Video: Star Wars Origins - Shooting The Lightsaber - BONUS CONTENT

Well done, you found one of the 3 V codes in the film. This is giving you access to a little look at shooting the lightsaber scene. So it's a bit of behind the scenes footage of how we shot the scene, and maybe with a bit of my commentary waffling on top of it.
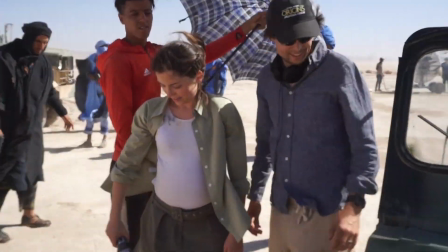0:19 So this was a scene that I was very much looking forward to shooting. I mean, you know, you shoot a Star Wars film, you have to include a lightsaber scene.
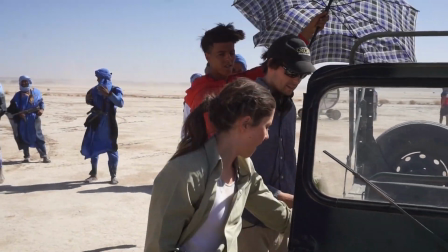0:28 You know, I'm as much of a fan as anyone. If I saw a Star Wars fan film that didn't have a lightsaber in it, I think I'd be disappointed.
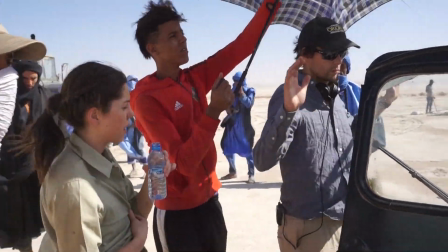0:35 So a couple of things. In the original draft, she didn't have the Force.
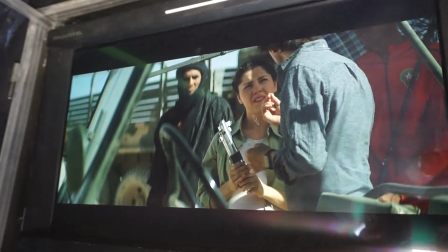0:40 So that shot of her reaching out and the lightsaber coming to it was actually my exec producer,
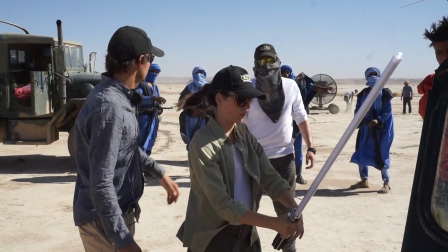0:48 Gary Cowan's idea. On the page, I actually thought it would be one step too far.
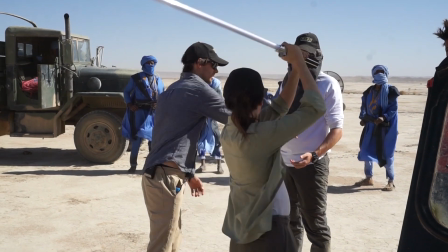0:53 I mean, you know, you've seen the film, so you can kind of see how big and far-fetched the film is anyway.
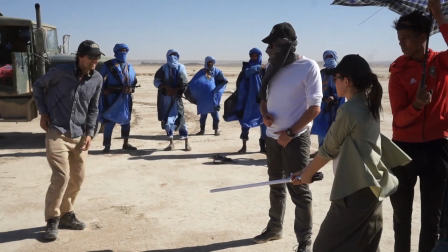0:57 But I don't know, I just on the page, it kind of felt a bit forced, so I left it out.
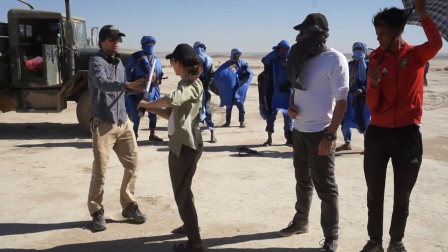1:03 But then actually, when you think about it, if Ellie is George Lucas's mum, it means George Lucas has the Force.
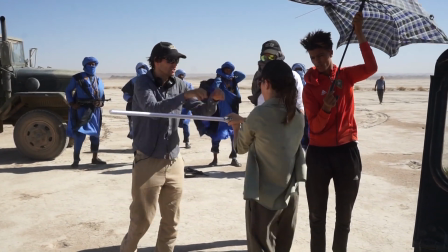1:09 So I kind of like the idea of that anyway. To do that, we did it practically.
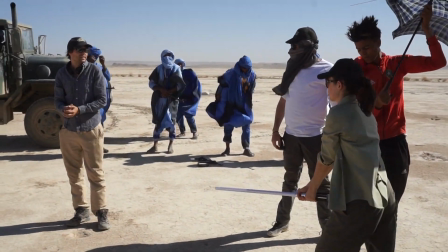1:15 So it was all fishing wire, and it got pulled into her hand in camera, and we just painted the fishing wires out.
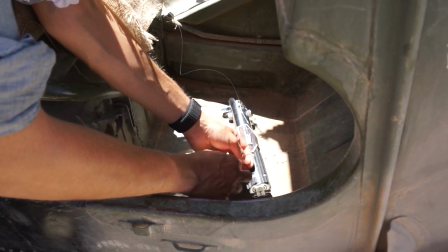1:22 What was fun actually was it was kind of rigged on different wires.
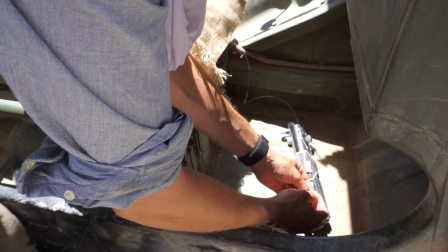1:27 And I kind of walked over, because what I usually do when I block a scene, I kind of put myself in the actor's shoes before they get on set,
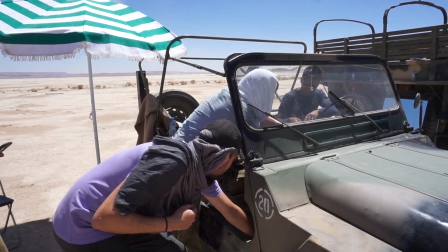1:34 and I kind of walk through the motions and kind of figure out the choreography myself to sort of see how it feels to be
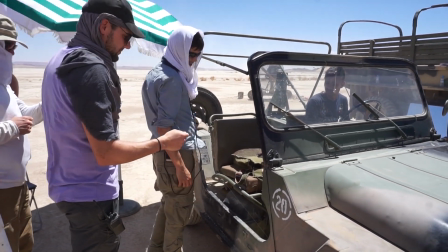1:40 in their shoes, see what inspires. So I kind of walked over the Jeep and I kind of put my hand out
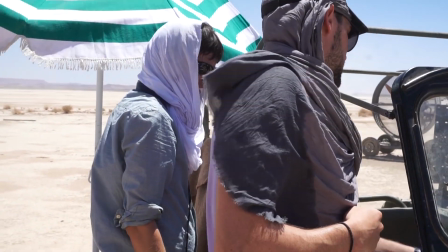1:47 to practice the bit where Ellie grabs the lightsaber, and it literally like flew into my hand because I didn't know it was like properly rigged,
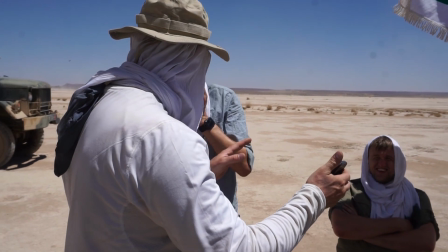1:56 and I was like a 6-year-old boy. Like it was just I laughed.
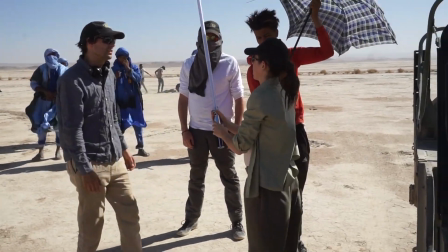2:02 I was so happy. For a split second I thought I had the Force, and it was really fun.
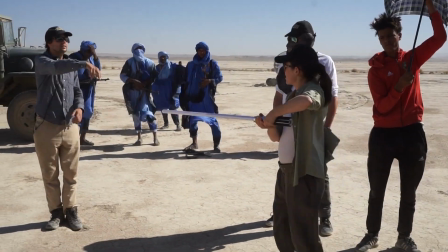2:10 In terms of the choreography,
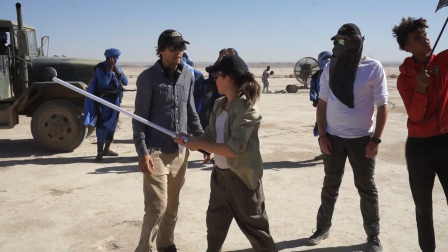2:13 firstly, I've hopefully answered any Reddit message boards about,
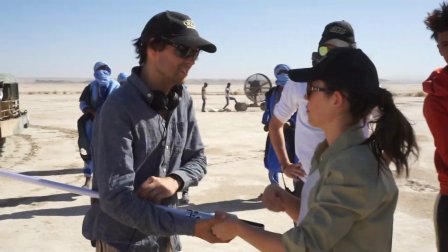2:19 you know, gun versus lightsaber, because here you go, have that, lightsabers win.
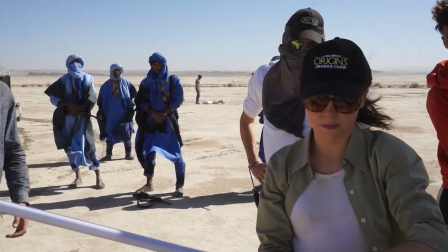2:25 And I wanted to deflect a few shots because obviously Seth is very close to her.
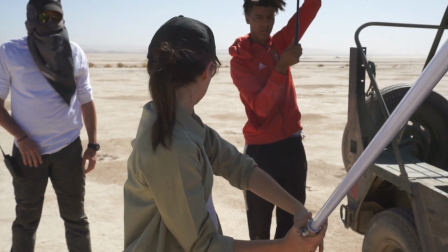2:32 But I wanted the Jedi kind of reflexes to be almost instinctive.
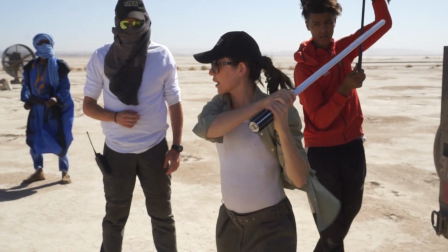2:37 So for me, it was really important that she didn't just come across as badass, like she just suddenly picked up the lightsaber and started flipping around the place.
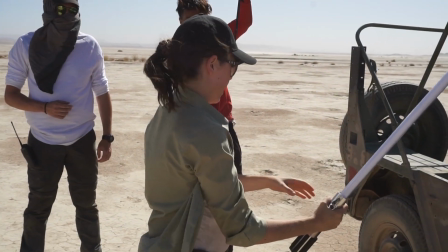2:44 It almost needed to feel as much a surprise to her as it is for the audience.
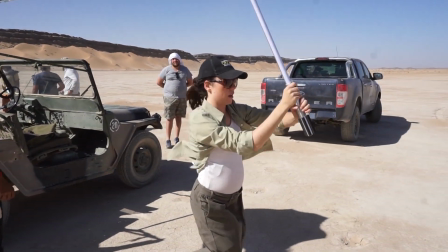2:50 So you get that nice moment where she takes out the guy's arm. Of course, you've got to chop off an arm in Star Wars.
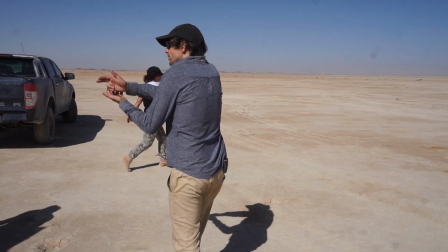2:56 I mean, you know, it's Star Wars. And then you get that moment where she looks at the lightsaber and then looks to Seth,
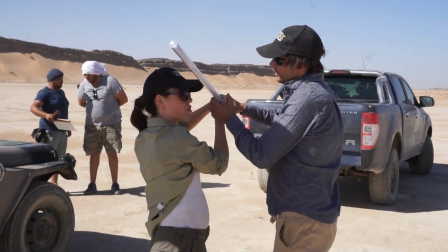3:03 and it's kind of a, holy crap, like, how did I do that? But obviously then he's about to fire at her, so what else you do is, you know, try and deflect it.
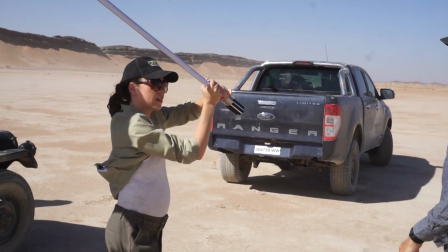3:11 So it's a quick and
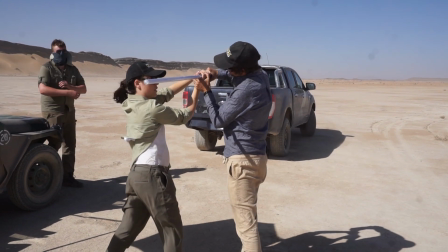3:16 fun scene that hopefully takes people by surprise, and I think it worked out really well.
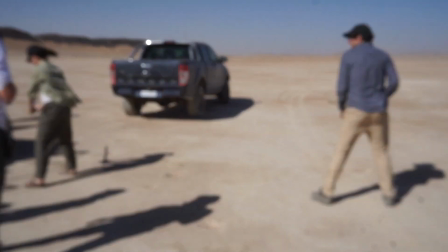3:22 And hats off to Marie, who played Ellie, for really pulling off that scene.
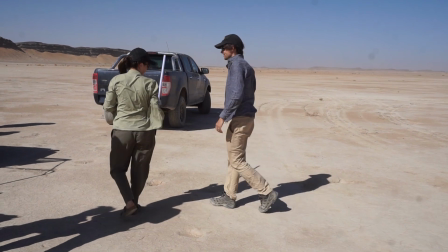3:29 I mean, who doesn't want to see a pregnant Jedi fight a bad guy and win against a handgun?
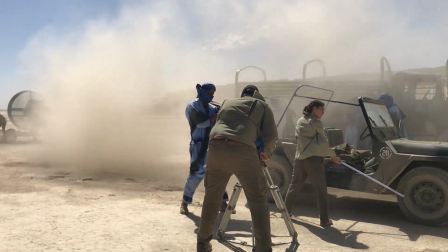3:37 I mean, you know, that's what movies are for. And the VFX, I mean, I really wanted to make the moment special.
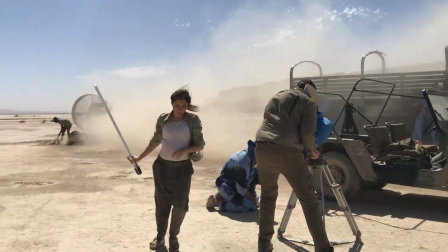3:45 So we shot the sandstorm practically, which looks really cool,
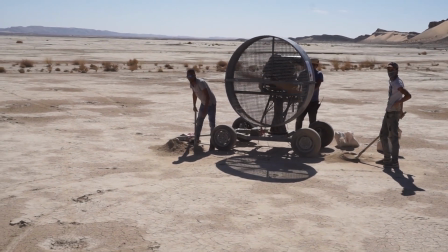3:50 but obviously is quite difficult because it gets in everyone's eyes and mouths, and, you know, after every take, as soon as you yell cut, all the actors would be like,
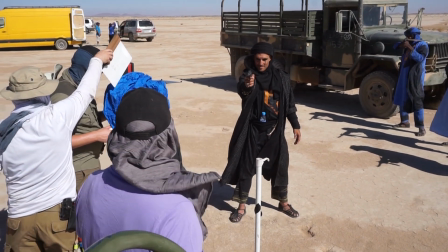3:58 like wiping sand out of their eyes. Because, you know, it's quite uncomfortable.
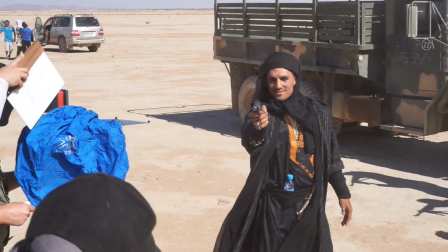4:06 And obviously the cameras, the dust gets everywhere. So, but I think it was well worth doing it in camera.